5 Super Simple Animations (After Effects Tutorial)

Using Artlist makes my life easier, and if you're interested in making your life easier as well, you can head to the link in the description where you can sign up for the annual subscription and get 2 months for free. I highly recommend it, and if you are in need of some sexy sound effects, they are linked in the description, at least the ones I use the most.
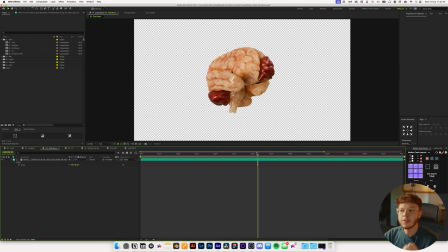But with that being said, let's cut back into creating this grid room. It's actually a lot easier than you might think.
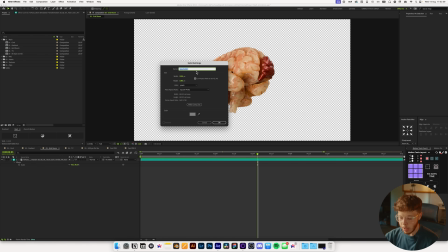We're gonna hit Command Y to create a solid, and I'm just gonna name this grid 1, and let's change the color to, it doesn't really matter because we will change that later, but let's just set it to a white for now,
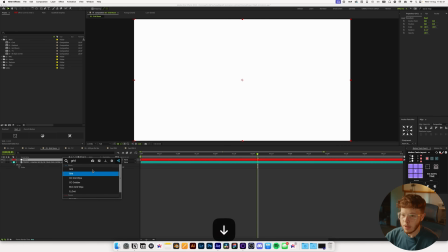and we're gonna add the grid effect, which is built in to After Effects.
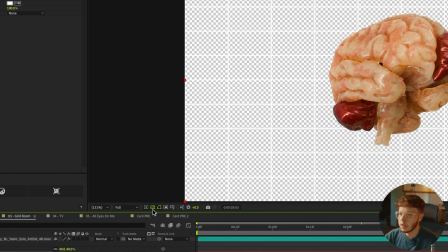Super nice. So now we get this transparent grid. I'm just gonna disable transparency for a second so we can see what we're actually doing.
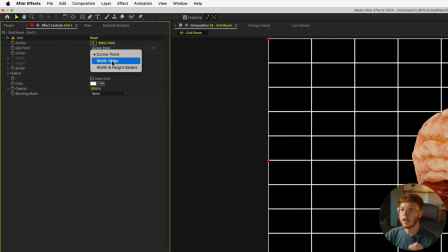And I'm gonna change the size from to a width slider because I know I want this to just be squares.
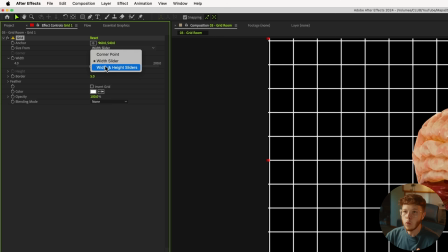You can set it to be whatever you want. Width slider or width and height slider is by far the easiest. The corner point is miserable to work with. I wouldn't use that at all. Then I'm gonna decrease the border to something like 3 just to make it a little bit more dainty.
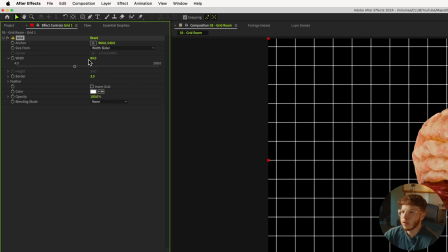Maybe decrease the size of this just a little bit, like that. That looks pretty good to me. Now we're gonna position this in 3D space. I'm gonna enable 3D and I'm just gonna keep this in classic 3D. We don't need anything fancier than that. And I'm gonna hit P and I'm just gonna move this back into 3D space. Now you can move this pretty far back. Just want to make sure that everything is covered.
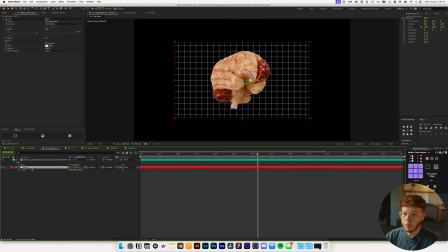So this will be like in your room. You can scale this down too if you need to. From there, it's pretty simple. I'm going to duplicate this and I'm going to move this anchor point to either right, left, top, or bottom. We're going to do all 4. It doesn't matter which way you do it in. I'm going to use Motion Tools, which is a free plugin to use just to move the anchor point.
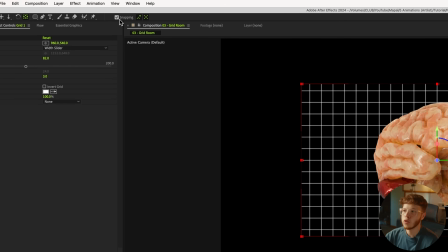Otherwise, you can hit Y and move your anchor point, and you just want to make sure snapping is enabled, and you can just move it and it'll snap in position. But alas, Motion Tools is faster. So I've moved it to the right. I'm just gonna hit R on this one, and then we're just gonna move the rotation.
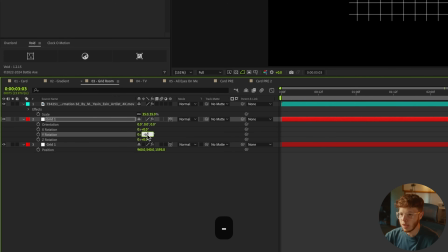We're gonna position this at minus 90 degrees so we get a nice room.
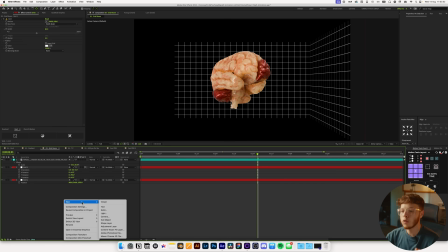You can also add a camera, which is gonna make it your life a little bit easier because you can actually see what it's gonna look like in the end a lot easier.
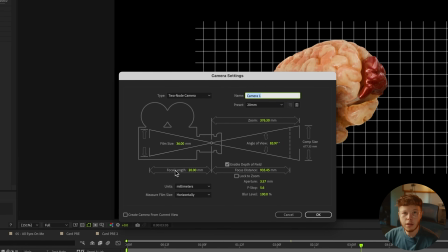So let's add a camera. Now you wanna be pretty deliberate in how wide your camera is.
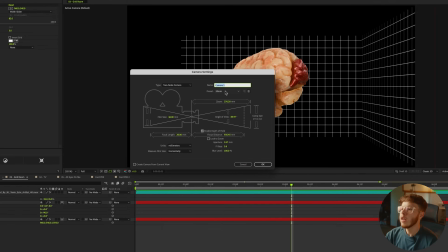20 millimeters is gonna give you a lot more fake depth. It's going to give you a little bit of that nice distortion that you might see.
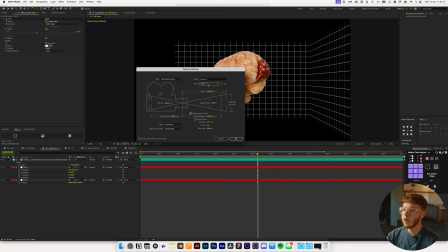So anything below 20 millimeters is going to work pretty well for this. You can go in at a longer focal length, like 50, 80, something like that, but you might just need to extend it or increase the size of your grid itself. So let's just do 15 because it's going to be nice and crazy.
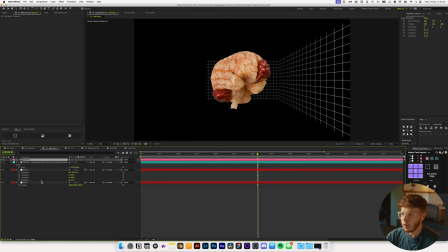You can see how far that kind of extends compared to if I had, let's change this to a 50 mil. You can see how different that looks. So let's just stick with the 15 millimeter for now, and we're gonna duplicate the back one again,
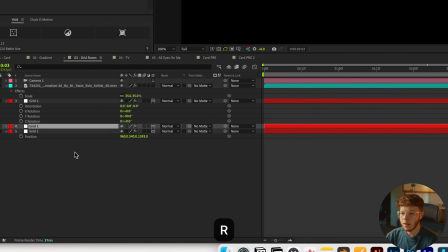and then this time move the anchor point over to the left hand side, and we're just gonna rotate the Y rotation 90 degrees this time.
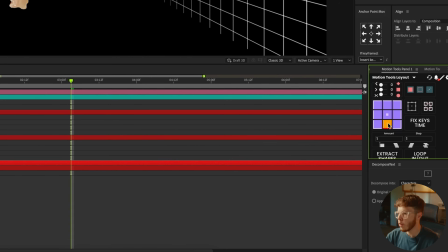And again, we're gonna duplicate the first one, move the anchor point to the bottom, rotate it around the X rotation,
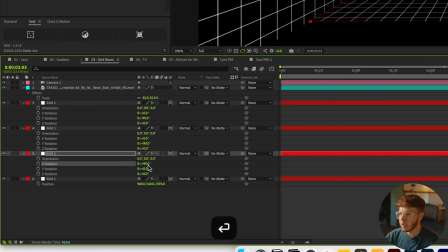and again, we're just gonna put this at 90 degrees to get that nice floor.
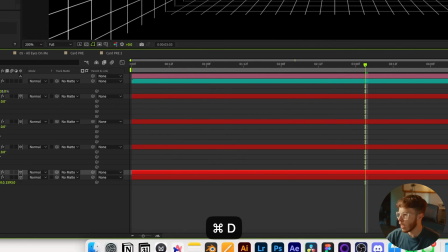And then we're gonna duplicate the main one again and move the anchor point to the top, and then rotate this, and this time we'll do minus 90, and then now we have our room.
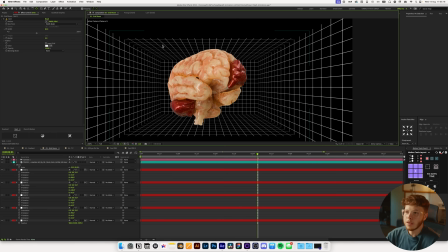You can see we are missing a little bit in terms of the perspective, but we can move the camera in a little bit. So if I hit P, we can just move the position of the camera in until the top and bottom are covered.
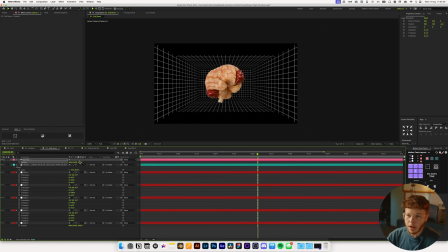Otherwise, you can just change the size of the solid as well. That'll work just fine.
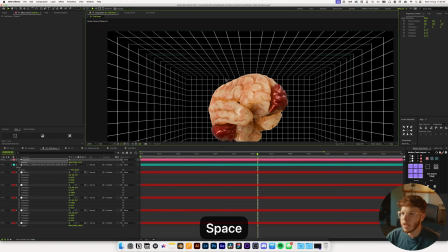It's not perfectly connected in the corners, which you can go in and adjust the size and sliders and position of everything,
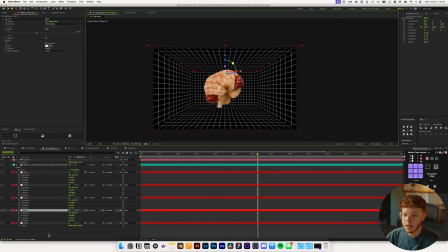but most of the time you're not really gonna notice it because what we're gonna do is create a background now,
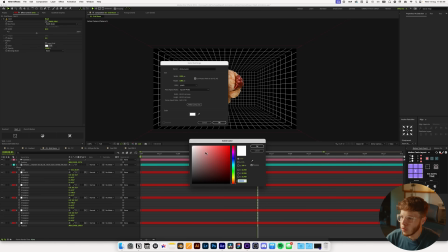and let's just set this to a slight off-white
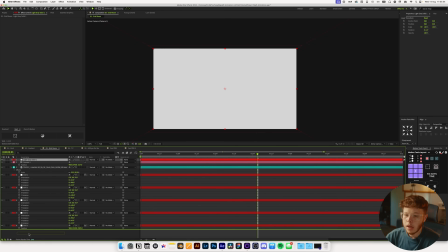color, or a light gray, I guess you can call it, and just put that in the back, just so it's very, very faint, our little background. Just adds some depth.
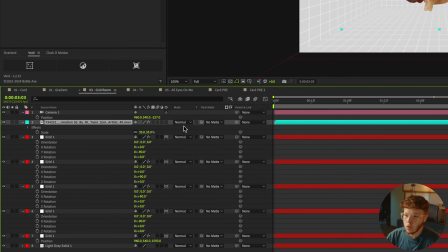You can also go ahead and put your footage or text in 3D space as well,
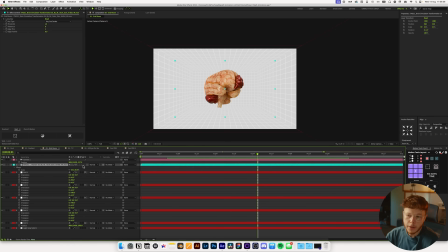just to add to that depth and maybe layer multiple items, but it's not necessary because we already get that depth just from it being right there.
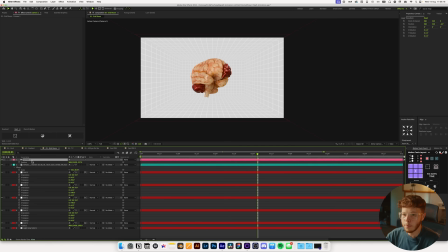And you can animate the position of the camera, which will look better if you also put the footage or text in 3D space, because then everything moves accordingly. Otherwise, you can just go and link everything to nulls.
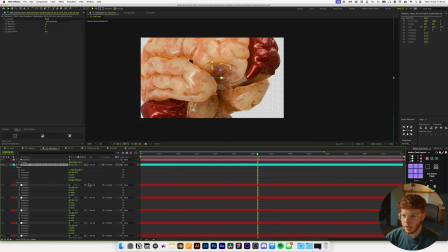But in this instance, just to make it a little bit easier, let's put this in 3D space and let's hit P to bring up the position and just move this back so it actually fits in there.
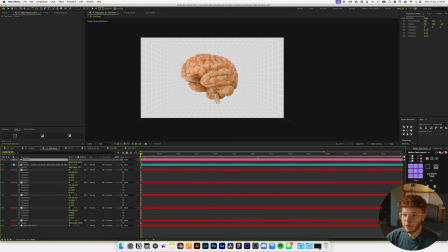Let's say right here, and let's play with the position. We can just keyframe it right there, move forward a little bit and just zoom in like that. And then we can just add some simple easing to this. Again, we'll just do a sexy speed here, and playing that back, we now just get a nice little zoom animation.
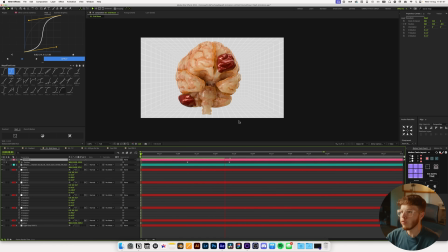Boom, and you can see the room moves with it. It just looks good. That's pretty much it for creating a grid room. Nice way of creating some depth in your scenes and keeping them from being flat and stagnant.
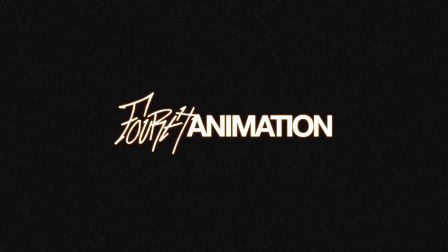If you've seen any Dodford video, you've probably seen the beautiful and super sexy CRT TV, old retro TV scene that he uses a bunch.
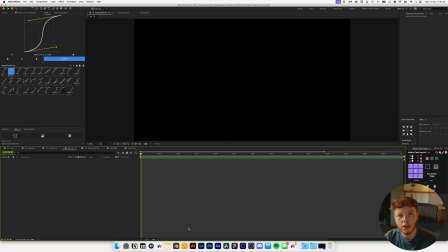It's a great way of just spicing up some footage, especially if you have some older looking footage. It creates a nice atmosphere. There's a couple of different ways you can go about this. We today are just going to be covering probably the easiest way and the way you're going to fake it in After Effects.
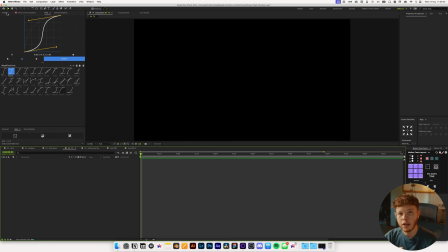Otherwise, there's two other ways that you can really go about it, but we're not going to be covering how to actually do that today. But before I show you the differences, we need some footage to work with. Now, if you have something that is older, like actual vintage footage, it's obviously going to work better because it already has that texture in there.
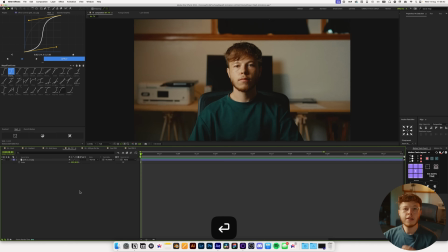Otherwise, there is a few ways that we can fake that look. In my instance, I'm just going to use a screen grab of myself because why not? You know, there's nothing wrong with looking at this beautiful face. And there's a couple of different ways you can do this.
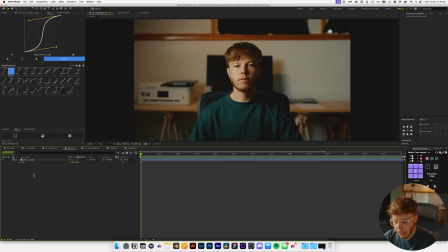Now, if you have Motion Array, which, you know, affiliate link in the description if you're interested, they have a couple of different looks that you can work with that makes this process a lot simpler. I'm just going to create an adjustment layer and then I'm going to add, you can do something like the D-Res one, which is super sick, very, very stylized.
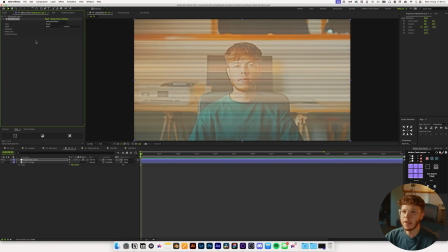Pick something like the horizontal glitch lines, which just gives you that nice look. You can play around with the opacity of it and strength,
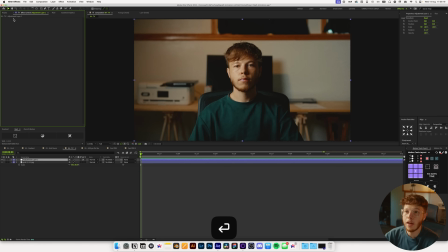or something like the scan lines that they have as well, which is again just an easy way of creating this. Maybe set it to moderate, just gives you that nice little scan line look. You can also go ahead and create it yourself with a fairly simple effect stack.
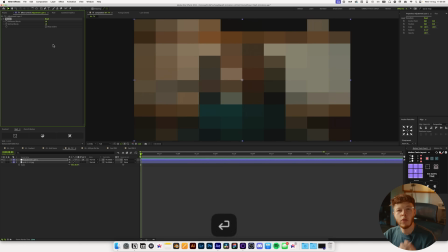We're going to start by adding a mosaic, and essentially our goal here is just to make it look worse quality than what it is. I'm going to increase this to something like 500 by 500 for now, and we can always play around with the size of this, but we just want to make it look a little bit softer,
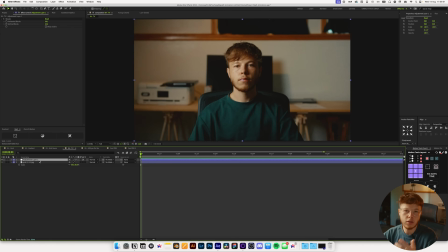just because that is typically the style that you'd go for. Then we're going to add a Venetian blinds, which is going to be what controls our lines.
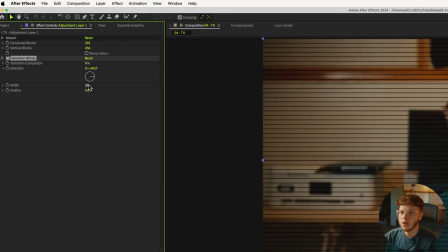We're just going to set that to 90 degrees so that we get that nice scan line look. And we can change the width of this.
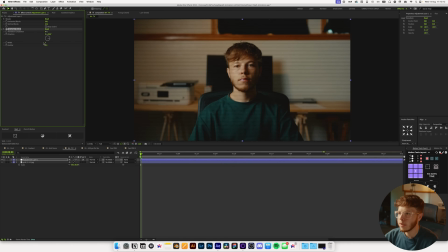We're going to go pretty small, but not too small. I'd say something like 8 looks pretty good.
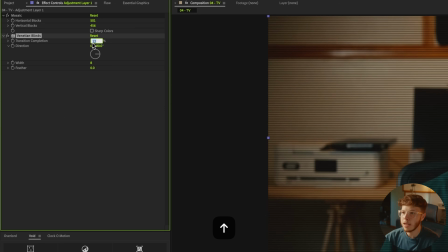And you can always play around with the transition completion for the width between it. Next is a limit true color, and this is just to play around with the color a little bit.
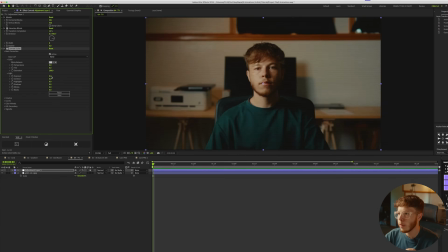Typically older footage might look a little bit different, maybe a little bit more overexposed, maybe a little bit more contrasty,
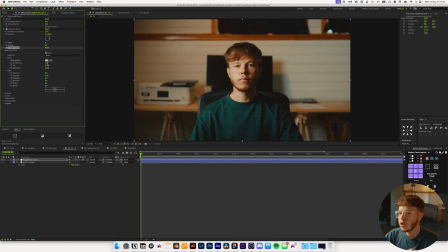maybe even a little bit warmer, but you just want to play around with it until you get a look that you think kind of works. You can play around with the highlights and the shadows to get something that you want. I just like having it in there just for that extra bit of stylization.
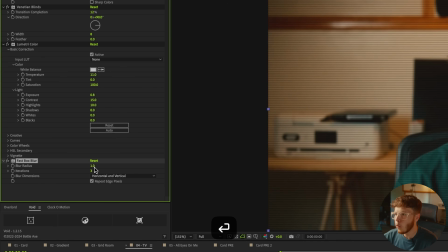And then we want to add a fast box blur and just set that something to like 1 or something like that, just so it's not completely black in between.
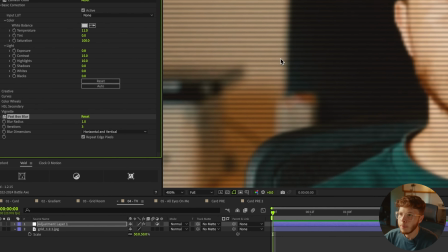You can see if we remove this, it's just very harsh, but this just gives it that softness of the scan lines.
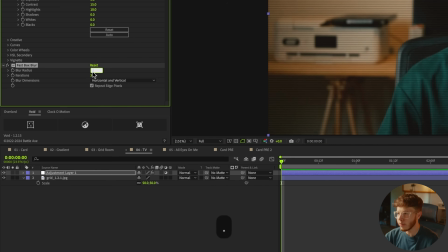And you can play around with this. You can even set it something like 0.5, just very, very subtle.
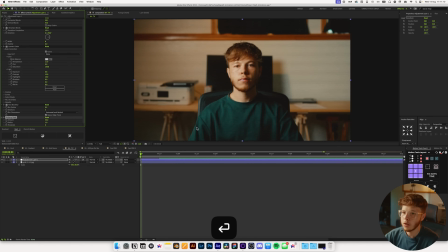And then we're going to add an unsharp mask just to give it that little bit of crispness back.